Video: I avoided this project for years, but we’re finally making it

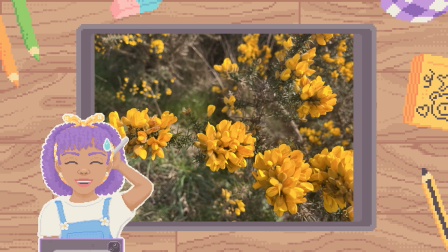[4:06]
But this is why it's good to get more footage than you think you'll need at this stage. And you can always use the extra shots in another sequence. When I was happy with it, I moved on to drawing my little characters in the software that I always use on my iPad, which is Pixsquare.
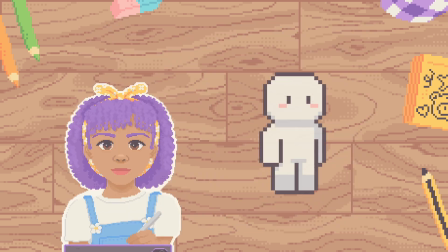[4:20]
So I have a base character that I already use for my stream avatars on Twitch.
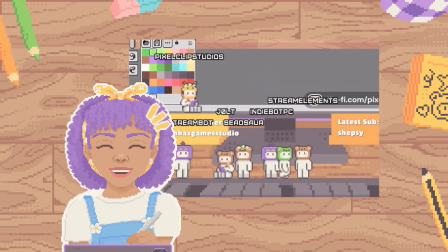[4:25]
They're these little characters that pop up whenever you stop by the stream, and you can have them just sort of walk around and hang out.
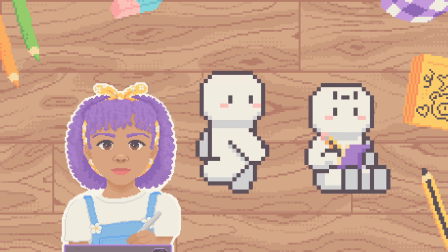[4:31]
In that setup, I can use the same base animation for walking and drawing, and the only changes that I need to make are with the different heads. It makes it a lot easier to create a lot of variety in the designs with not too much extra work.
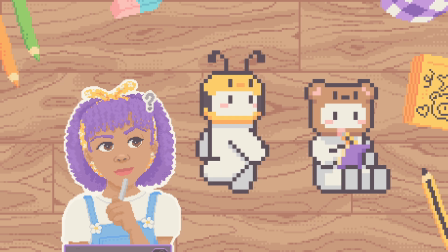[4:45]
I thought a similar approach here would be perfect, as I wanted to reuse these poses in multiple shots, and for multiple characters as well.
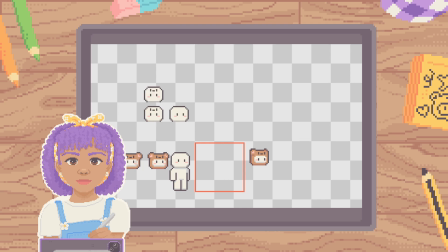[4:52]
I thought that it would be quite useful in some of the poses to have a few different angles for where they are looking. So
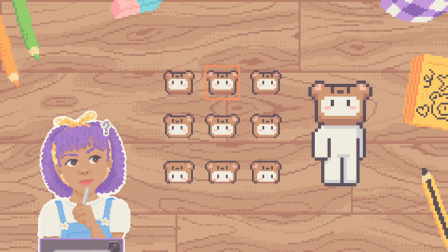[4:58]
I made a grid for a few different directions of where they could look. That way when I have the base pose, I should be able to swap out the heads so that I can add a bit more variety there as well.
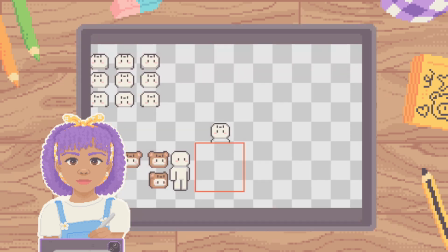[5:07]
It'll also help for some of the animations that I make a bit later. After I made the grid, I worked out what some of the poses could be around a generic obstacle of a box. I found that the poses where the character was sat down or popping out from different sides of the box was a good starting point.
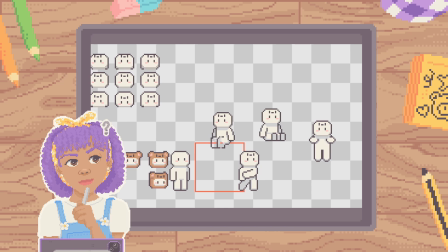[5:23]
This is also where I thought about mirroring some of the poses so that they're not only looking towards the camera, but also looking out into the scene, which I thought would make them look a bit more embedded in the space,
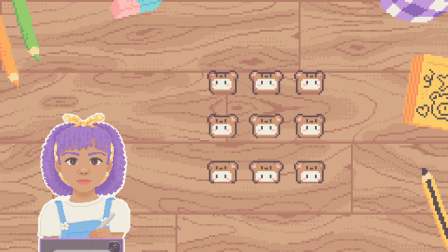[5:33]
as if they were looking around it with the viewer. This also inspired me to make another grid of faces, looking in different directions, but this time facing away from the camera.
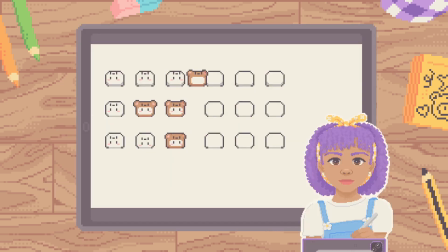[5:41]
I repeated the steps of adding each character to their own layer following the two grids, so I can hopefully just swap in the different heads as and when I need them. Because I was wanting to reuse this idea for a lot of different sequences, I was trying to make this workflow feel much more approachable for future me than it was for when we were just starting out.
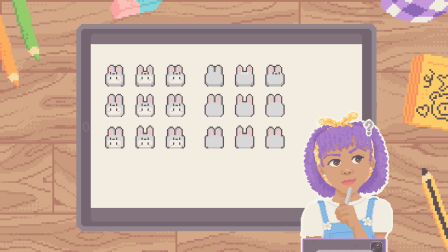[6:00]
Laying some of these foundations with the grids and the different poses felt like it would help future me a lot. When I was happy with the poses, I started to make them a bit more interactive with simple movements like looking around and kicking their feet.
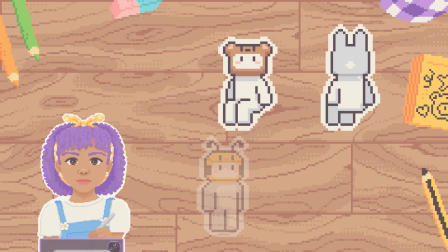[6:13]
I wanted small looping actions that would work well in multiple scenarios. Once they're all done, it's time for the final step of putting them all together in Davinci Resolve. I'm no expert in Davinci, and I think any tutorial that I would make at this stage will be full of mistakes,
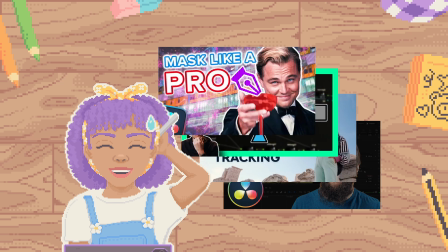[6:28]
so instead I'll link all the tutorials that I used in the description and just share some interesting things that I noticed while making this.
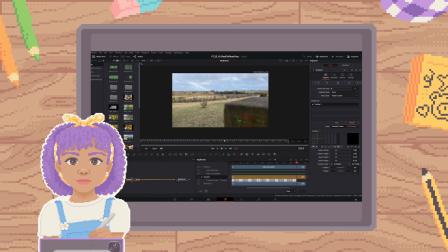[6:34]
I learned that tracking needs a good, stable, high contrast point to track, of which I had none in some of these shots because the sun changed mid-shot and I didn't know about it at the time.
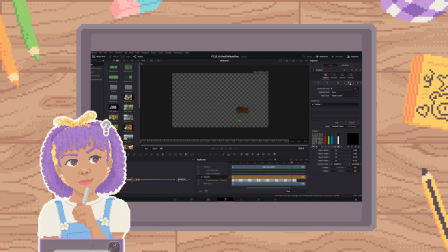[6:44]
So reviewing the footage more in the moment so I can retake a shot if I need to is definitely being added to the workflow in the future. This is also where I noticed how shaky my camera work was. Good lord. I did not realize how shaky my hands were. I did what I could with the stabilization features in Davinci, but I will be using a tripod next time, even if I feel embarrassed in public. But to try and study some of the shots that didn't need that much movement,
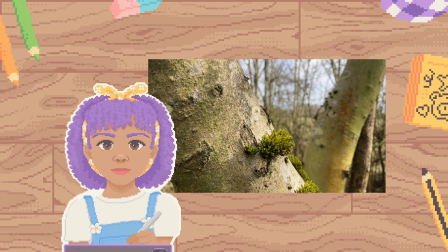[7:15]
I added subtle movement to still images using a very light camera shake to try and get that handheld effect. The process that inspired this video sort of matched how I approached creating some of the effects as well, noticing small details and then trying to recreate them with my characters. A good example of this is when I saw how cameras switch focus, especially in the shot with the rainbow at the end.
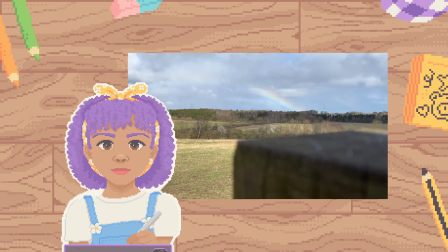[7:36]
The camera zooms out a little as they blur the foreground elements. I couldn't tell you the science behind this, but it was fun to try and mimic the effect with my characters as well, so I tried to blur it at the same rate and also shrink them down a little bit too. With a couple of adjustments, here is the final result.